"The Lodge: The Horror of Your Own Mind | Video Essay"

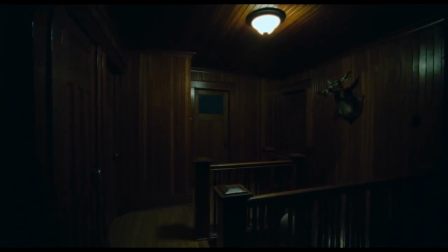The Lodge is a film that plays at your psyche. There are no monsters or ghosts, no creepy little girls, no vengeful, knife-wielding slashers. The monster in this film is the mind itself. What do I mean by the mind itself?
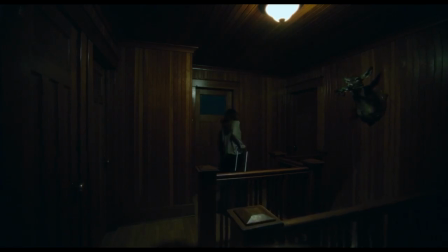The Lodge is a horror film that understands that you are expecting things to happen in a certain way, and works within that understanding. It knows that you are expecting specific events to happen as part of some kind of horror blueprint, and then it subverts your expectations.
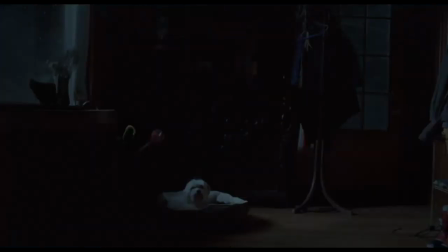Let's take a look at these series of shots. The directors, Severin Fiala and Veronica Franz, have a knack for creating these long, drawn-out, eerie sequences.
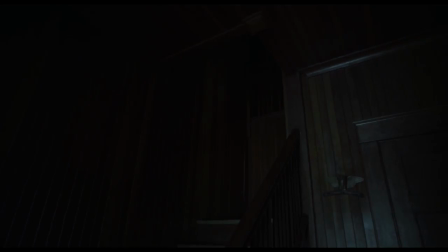They're masters at holding the shot just long enough to make you uncomfortable, but not so long they become boring. The interplay of light and shadows makes an otherwise ordinary scene look and feel ominous, foreboding, chilling.
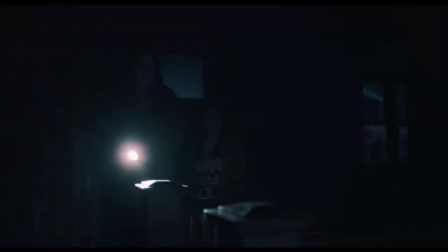They invite you, as the viewer, to create illusions and monsters in your own mind.
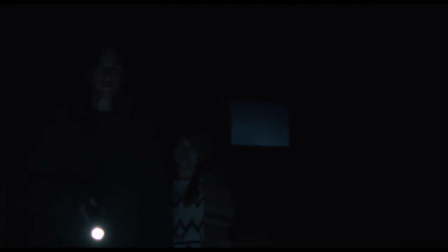There is just enough information provided for your natural instincts to kick in and trigger a fight-or-flight response, but there's nowhere to run. The inner mind begins to fabricate a sense of abstract horror when confronted with something that just feels... off.
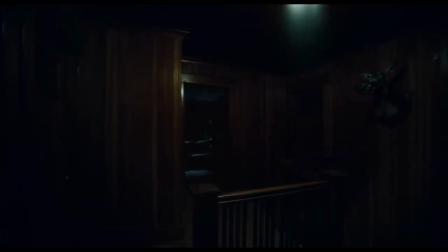And just when you feel like you know what's coming, it strikes.
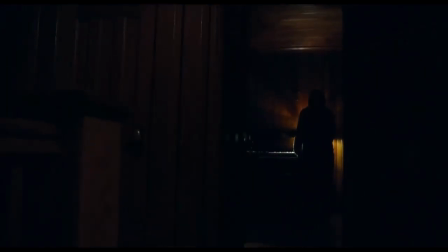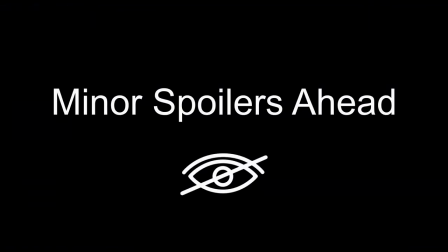Before we continue, I need to introduce some basic plot elements, but be warned there are light spoilers ahead. If you are interested in this film and haven't seen it, I suggest you pause this and go watch it right now, then come back and finish this video when you're done. I won't spoil the main turning points of the film, but it's honestly best to go in without knowing much at all.
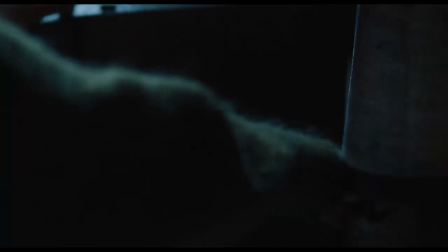This is Grace. She has a troubled past as the daughter of a cult leader, and as a result, has numerous psychological issues which she takes many kinds of medication for.
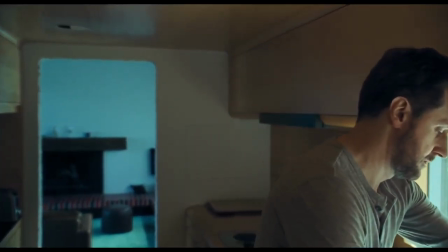She is dating Richard, a recent widower due to the fact that his wife killed herself when she found out he was leaving her for Grace.
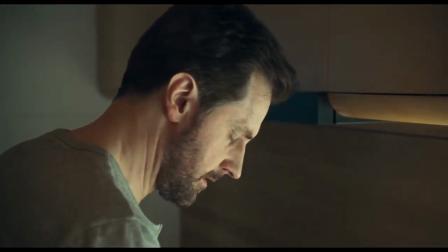Yeah, this movie doesn't pull any punches. Richard's children, Aiden and Mia, blame Grace for their mother's death.
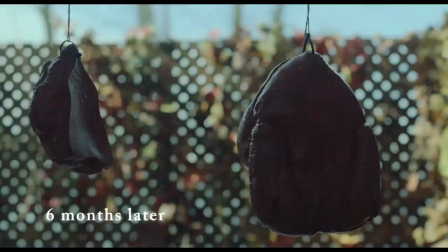Understandably so. Six months after their mother's death,
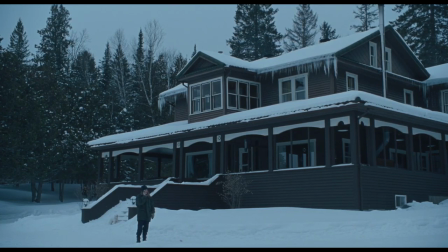Grace thinks it's a good idea for her to spend some alone time with the kids in the family lodge so they can bond and get used to their new mom.
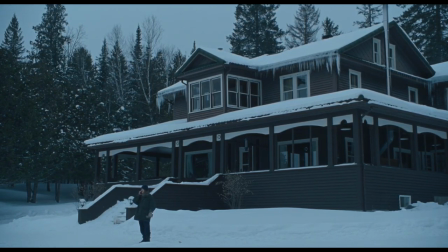That about sets the stage for the rest of this video.
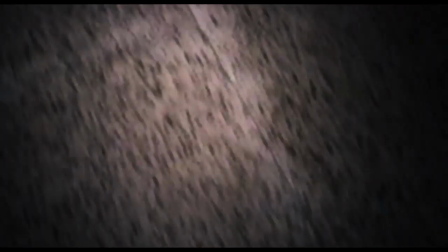Religious symbology is ever-present in this movie as we get glimpses into Grace's past and find she was the daughter of a cult leader.
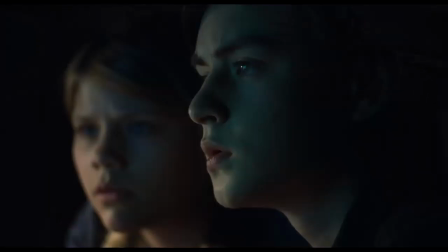She has deeply ingrained anxiety and mental struggles associated with her past and the religious undertones surrounding it. We see this come into play time and time again as she struggles to deal with the various pieces of Christian symbology throughout the film.
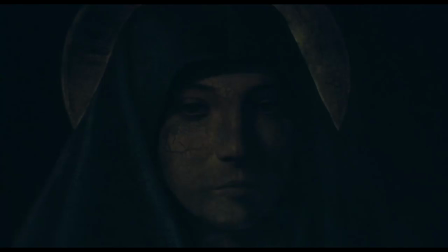Which brings me to this painting. This is a work titled Virgin Annunciate by Antonella da Messina sometime in the 15th century.
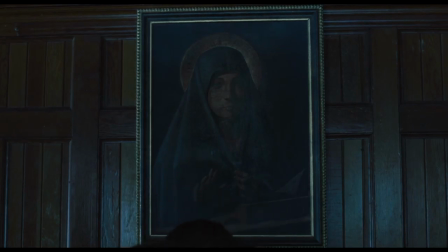It depicts the biblical Virgin Mary interrupted in her reading by the Angel of Annunciation to inform her she to give birth to Jesus Christ.
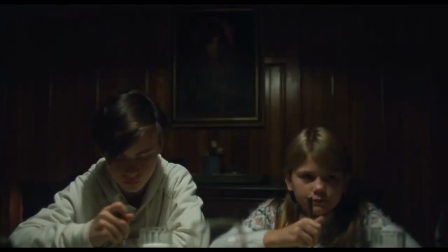Early on, the directors spend nearly a full 10 seconds introducing the painting to the viewer,
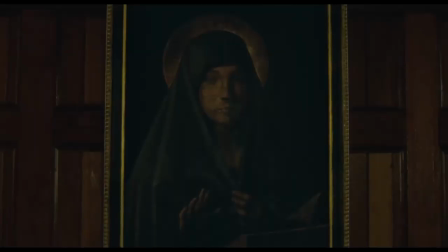layering the visual sequence with audio of the kid's mother, Laura, calling out to Mia.
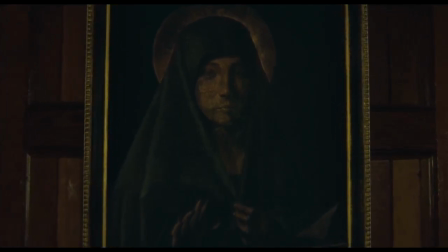This establishes a symbolic link between the Madonna and Laura, a link that will be revisited time and time again through the rest of the film.
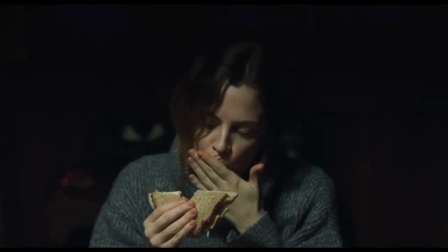Here we see Grace completely isolated, alone, alone with the mother, alone with her past, alone with her… sandwich.
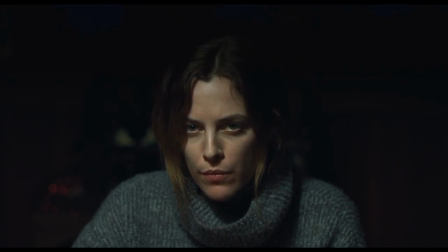As she slowly chews, the shot slowly zooms in.
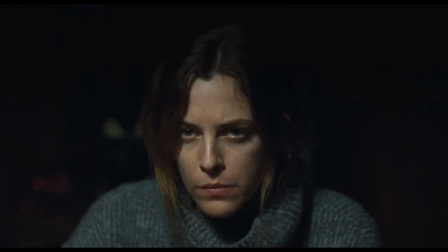Her expression becomes filled with an increasing mix of unease, anger, dread, and perhaps shame.
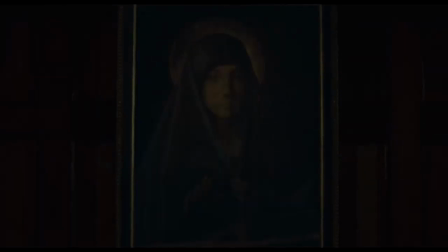As the shot shifts, we see she is staring into the piercing gaze of the Madonna.
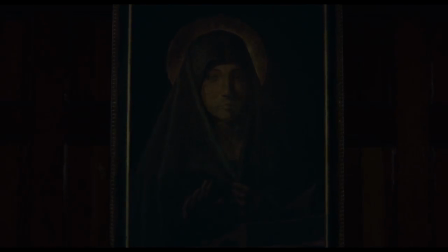This time, the lighting and tone make her appear foreboding and judgmental, glaring back at Grace with an unbearable intensity that she finds hard to handle. And she can't, so she decides to sit on the other side of the table.
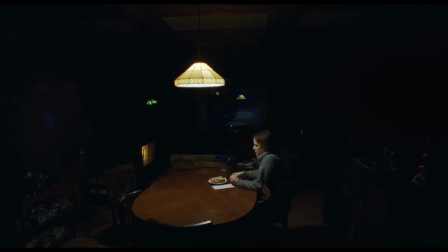But this doesn't work. We can see her expression become increasingly more anxious still.
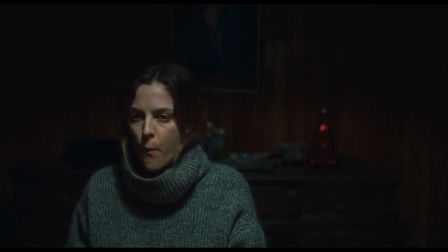Now she feels the burn of the gaze behind her, the silent judgment, without the ability to see the one judging. Unable to take it anymore, she gets up, takes down the painting, and hides it behind the drawer.
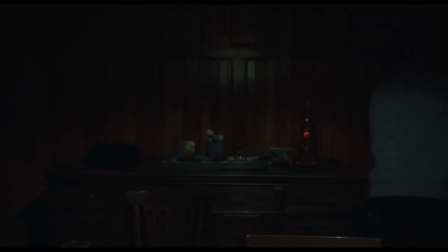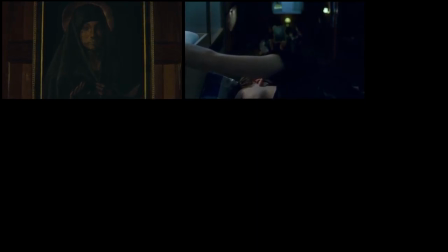When we begin to look at this sequence of shots with the painting as part of a greater whole,
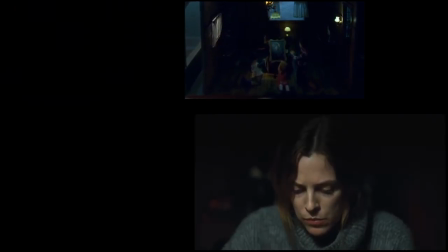it weaves together this narrative of Grace being locked in a mental battle with not only her past religious trauma,
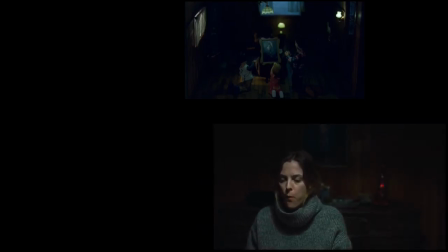but also with the constant rejection and judgment she feels as she attempts to fulfill the role of their late mother, an insurmountable task doomed from the start.
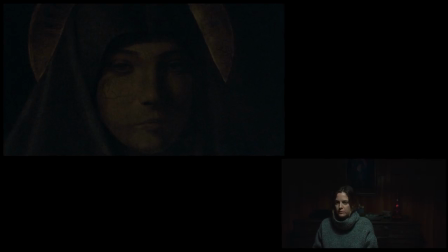Every interaction she has with this painting pushes her closer to her mind's breaking point.
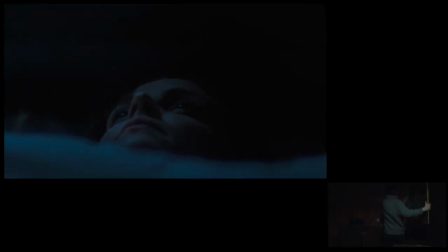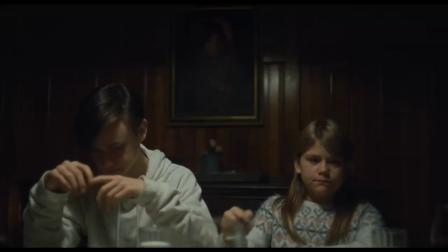This ties back to my original point that this movie preys on the mind.
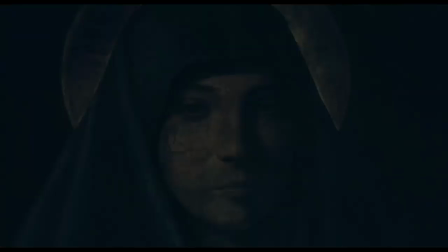The painting itself doesn't change, but its context within the plot, as well as the lighting and angle, all make it appear as if it's another character in the movie.
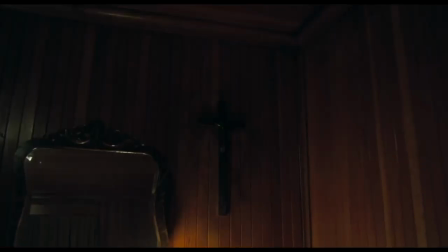It acts simultaneously as a reminder of Grace's religious past,
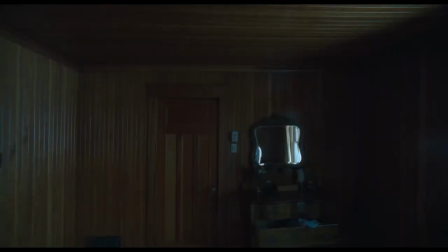the unbearable truth and unending judgment from the mother Laura, and even serves as if the Lodge itself is staring back at Grace, and you,
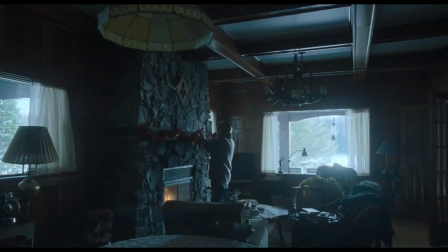the viewer. Next, take a look at the way Grace is framed throughout the movie.
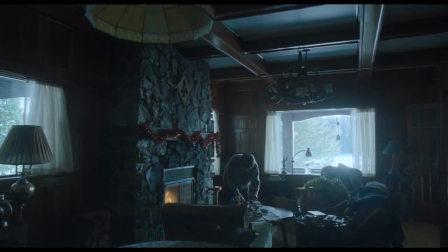There are two primary types of shots that the directors use to portray her, wide-angle and zoom.
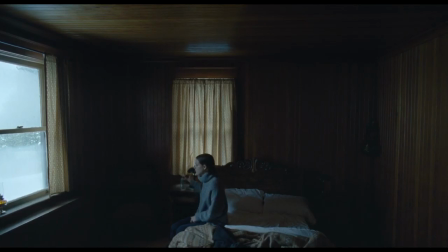First, let's take a look at the wide-angle shots when Grace is alone. Notice how small she is in the frame, how little space she takes up compared to the space around her.
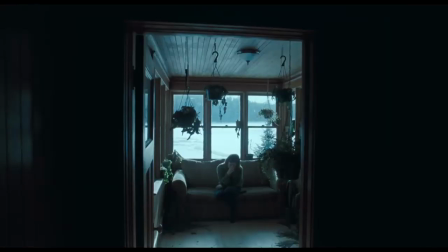She is surrounded by empty, starkly lit environments, full of browns, grays, blacks, and whites.
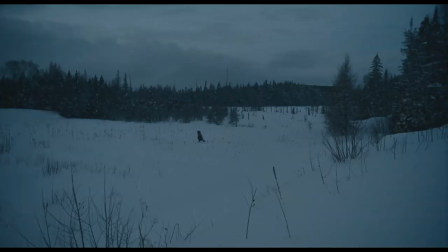It's a visual representation of the isolation of not only being physically removed, but mentally devoid of contact as the kids continue to shun her.
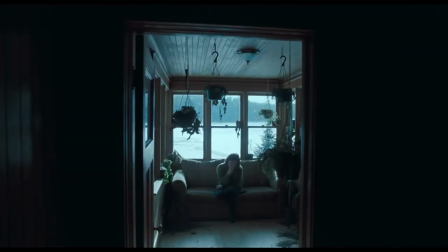These shots give us a visual cue of her inner mind state in these moments. Small.
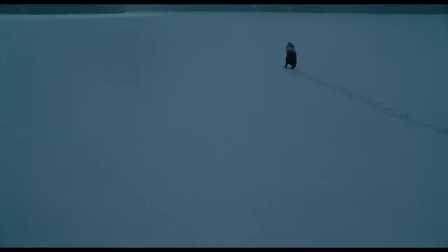Alone. Lost in the void.
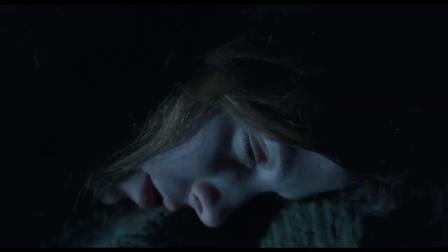Now compare those wide-angle shots with this series of narrow and focused moments. Notice again how much of the frame Grace takes up. In contrast to before, Grace fills almost the entire frame constantly.
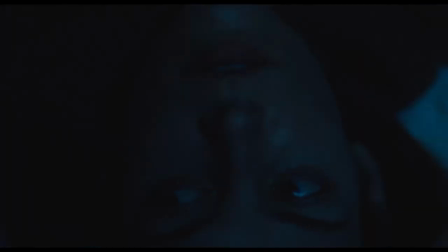We're given close-ups of her facial expression, with subtle but constant eye movements.
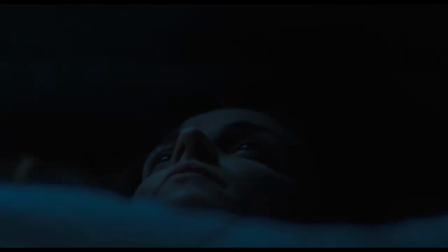It paints an image of claustrophobia and paranoia, an image of a woman trapped in her own mind, unable to find an escape hatch, much like her inability to escape the isolation of a wintry cabin in a snowstorm.
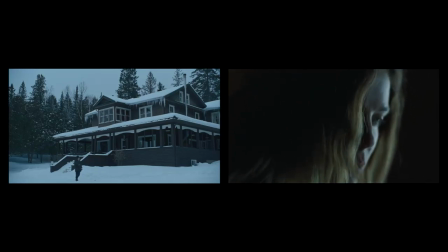These are two sides of the same coin.
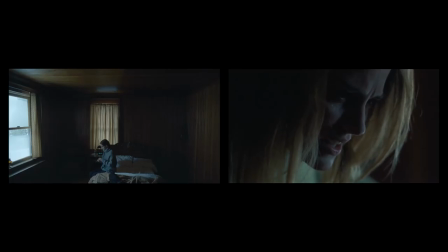On one hand, she is physically and emotionally isolated in a place far from comfort, far from civilization, and far from familiarity. On the other hand, she is becoming increasingly closed in, trapped in her own mind, her restraints ever tightening.
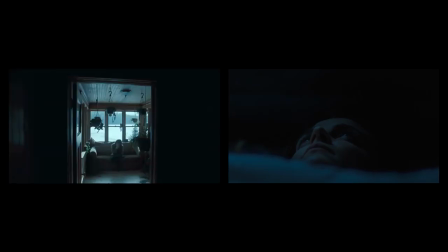She constantly second-guesses herself, what she says,
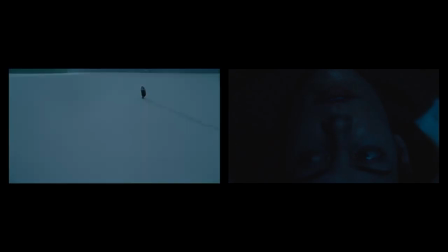and how she acts in a feeble attempt to fulfill her self-expected role as the family's new wife and mother.
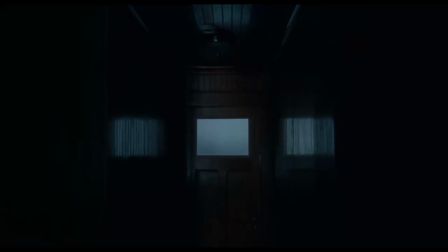The Lodge is a rare kind of horror film. It succeeds in being terrifying without the need for monsters or ghosts.
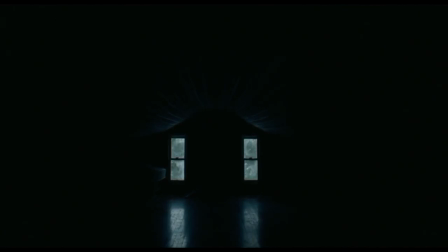It plays itself out in the minds of the viewers by giving a glimpse into the psyche of an unstable woman
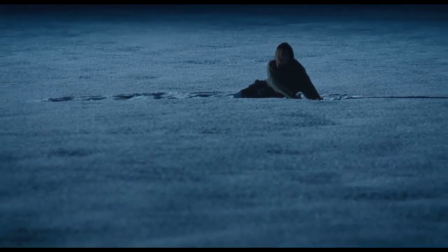put into a nightmarish scenario trying to cope with the absurd realities presented before her.
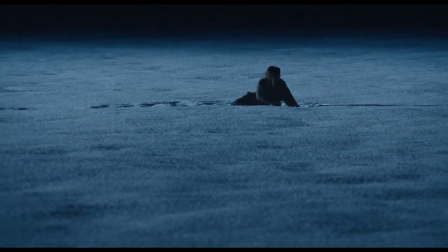For me, this is horror at its best, the kind of horror that lingers with you, because it was never really there in the first place. Hey guys, hope you enjoyed the video. I'm Tim and this was my first video essay ever. I had a lot of fun making it, so I plan on making a lot more in the future, covering a lot of different topics. So please consider subscribing if you enjoyed it and want to see more. Let me know what you thought about it, and let me know if there's anything you'd like to see me discuss in the future.